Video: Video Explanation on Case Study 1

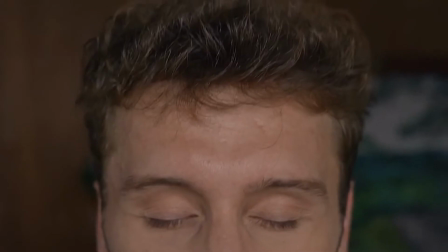250s
This is accompanied by the subtle entrance of the background music with minimal instruments, a synth electric guitar, a close grand piano, and some percussions to just establish the beat a little.
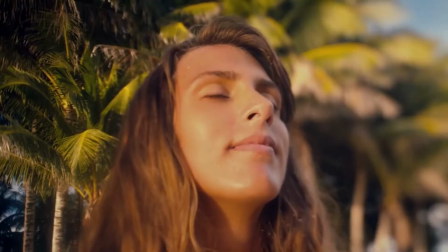264s
The intro of the sound is like most any tourism advertisements out there.
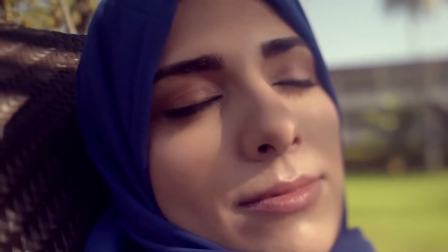269s
It starts off as calming and delicate, like the scenes were also delicate,
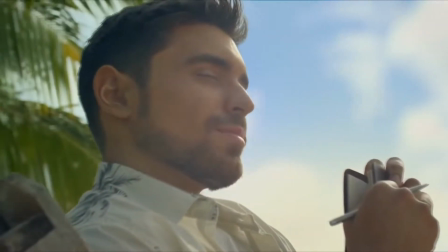275s
subjects with their eyes closed, eye-focused shots, and fine sceneries.
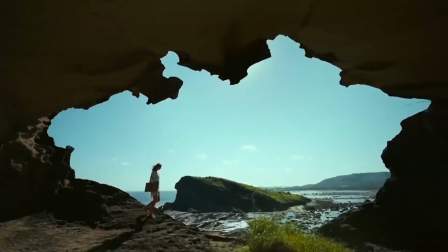280s
The second scene was a woman walking in the opening of the cave with the sea as the background.
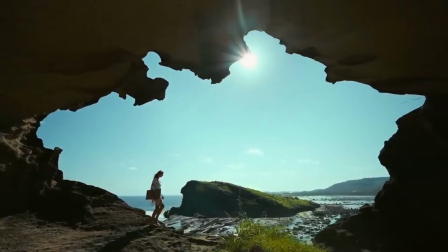287s
Before this scene, you can actually hear the subtle sounds of the waves that transitioned the scene before,
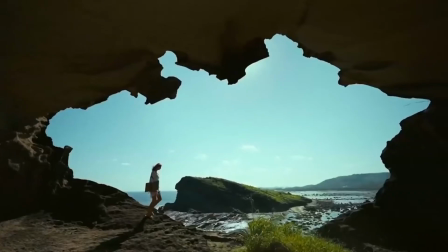295s
woman with an eye focus shot, to this.
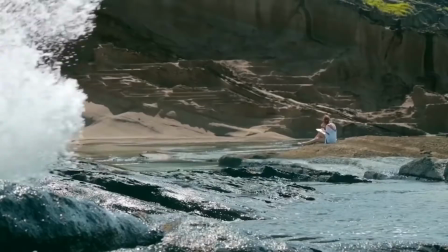299s
The third scene was welcomed with the loud banging sound of the waves.
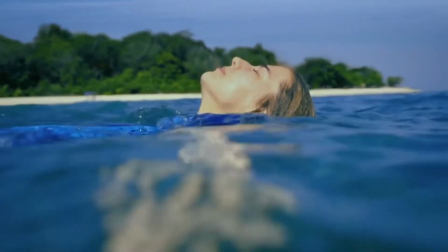304s
The fourth and fifth scene where the girl was floating on the
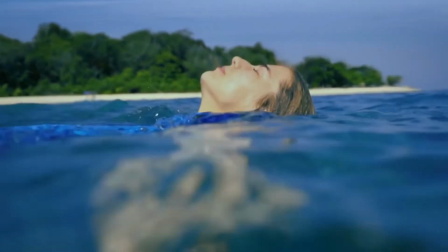308s
sea was accentuated with subtle sounds of ripples crashing.
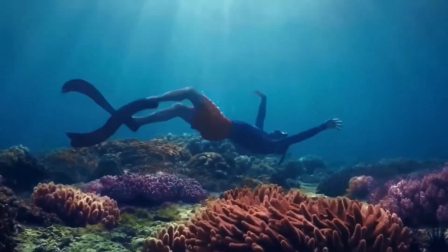313s
In the sixth scene where a diver was under the sea, you can also hear the submerged sound effect of waves under the ocean.
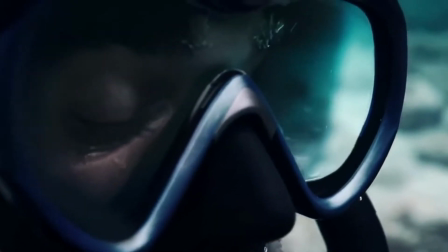322s
This was followed by three more scenes under the sea while the background music has not built up yet.
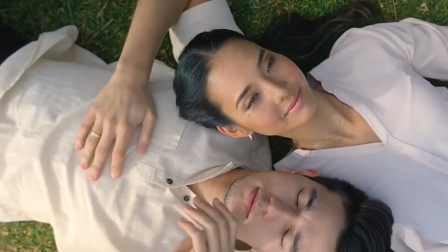329s
The build-up actually started with the panning and zooming out shot of two person opening their eyes.
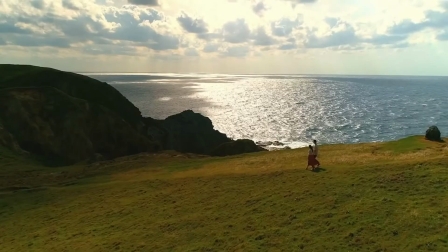337s
In the next scenes with two people in the mountains, you can actually hear the chirp of the birds,
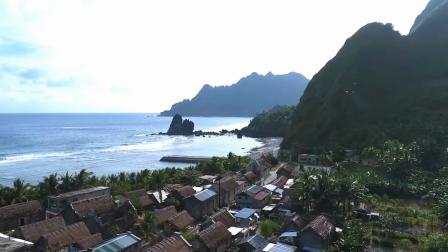344s
then followed next by the sea scene and another scene of society with flying birds, thus the chirp sound effects.
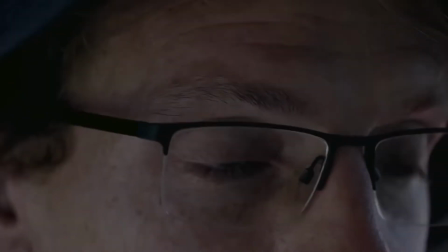353s
In the next scene when a man is waking up,
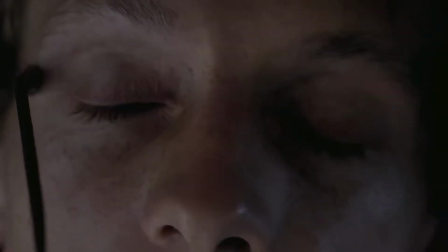357s
you can hear the waking up of the drums and percussions that transitions to the score's beats.
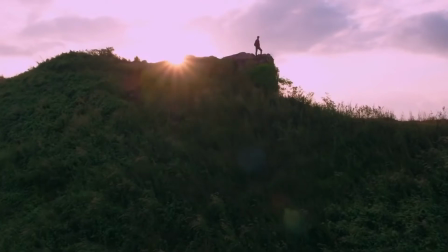364s
When the beats finally dropped, it adds satisfaction to the rising warm shot of the sun with the man beside it.
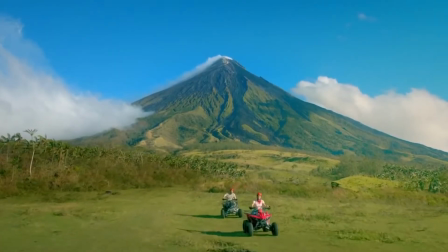373s
As the beats establish a faster rhythm, the transitions also of the scenes become fast.
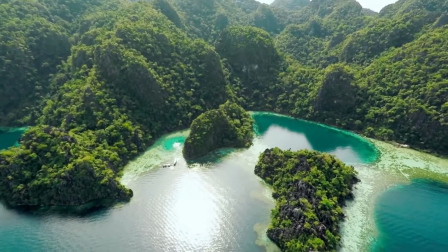380s
Then, the same settings of scenes developed.
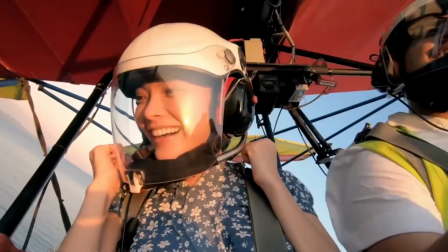387s
There was a scene of a plane and when two people were gliding you can actually hear the sound of the water from the plane.
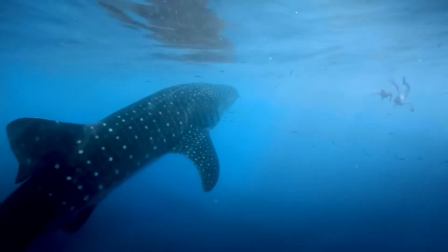395s
Then there was also a scene of a fall and you can actually hear the sound effects of water falling like how a fall should sound.
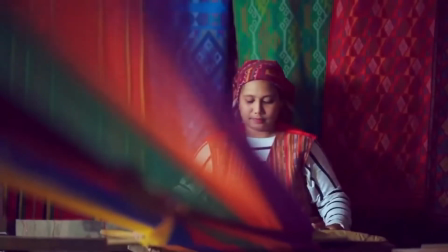405s
And then there came the scenes of our indigenous peoples and then other people or
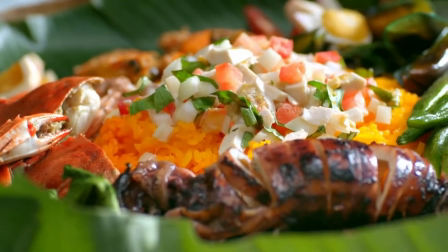411s
races eating where you can actually hear the sizzling sound effects of the barbecued chicken meat.
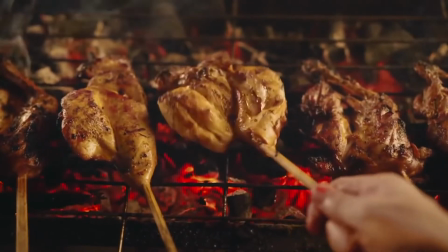418s
The sound effect actually adds flavor to it, making the viewers extra hungry and salivating for it.
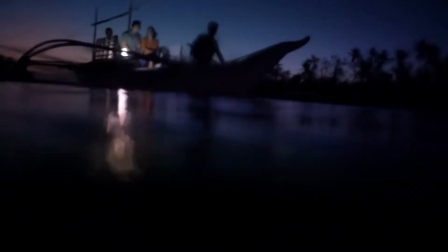427s
The rhythm keeps on, while the choral voice volume also keeps on rising.
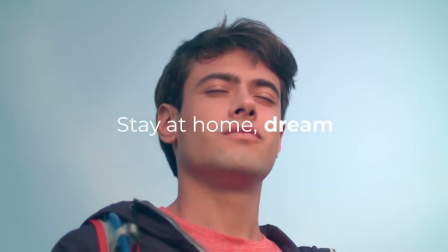433s
Its beat and rhythm continue, evoking a sense of controlled feeling and sustained emotion.
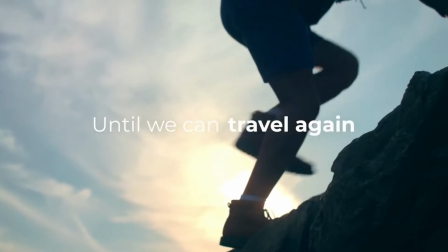441s
As the video ends, the screen turns to white and is accompanied only by the choral voice as the instrument,
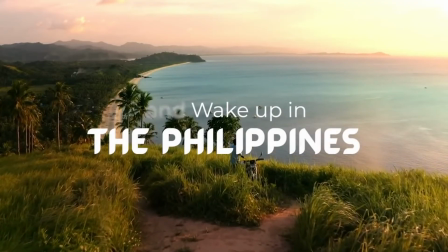449s
while the rest of the instruments fade away. As we can see and hear,
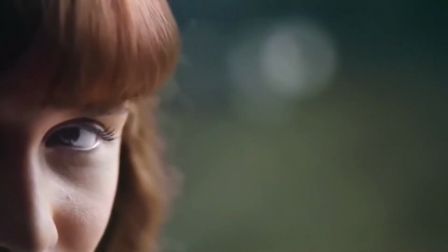456s
we can conclude that the sounds actually tell us what the subjects are doing and what is happening on that scene,
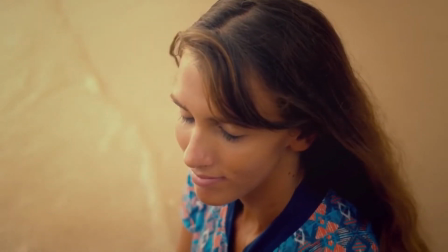465s
making the scenes stand out.
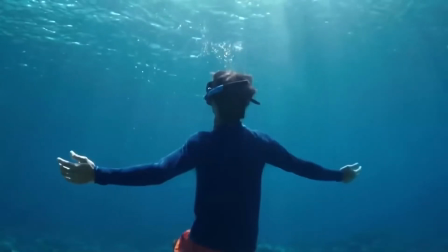468s
Without sound, the viewers will sense something lacking or missing something real,
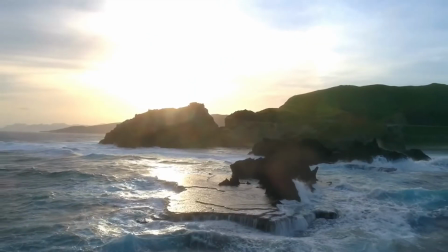475s
crisp, and live that is needed to fully showcase the actions and settings of that scene.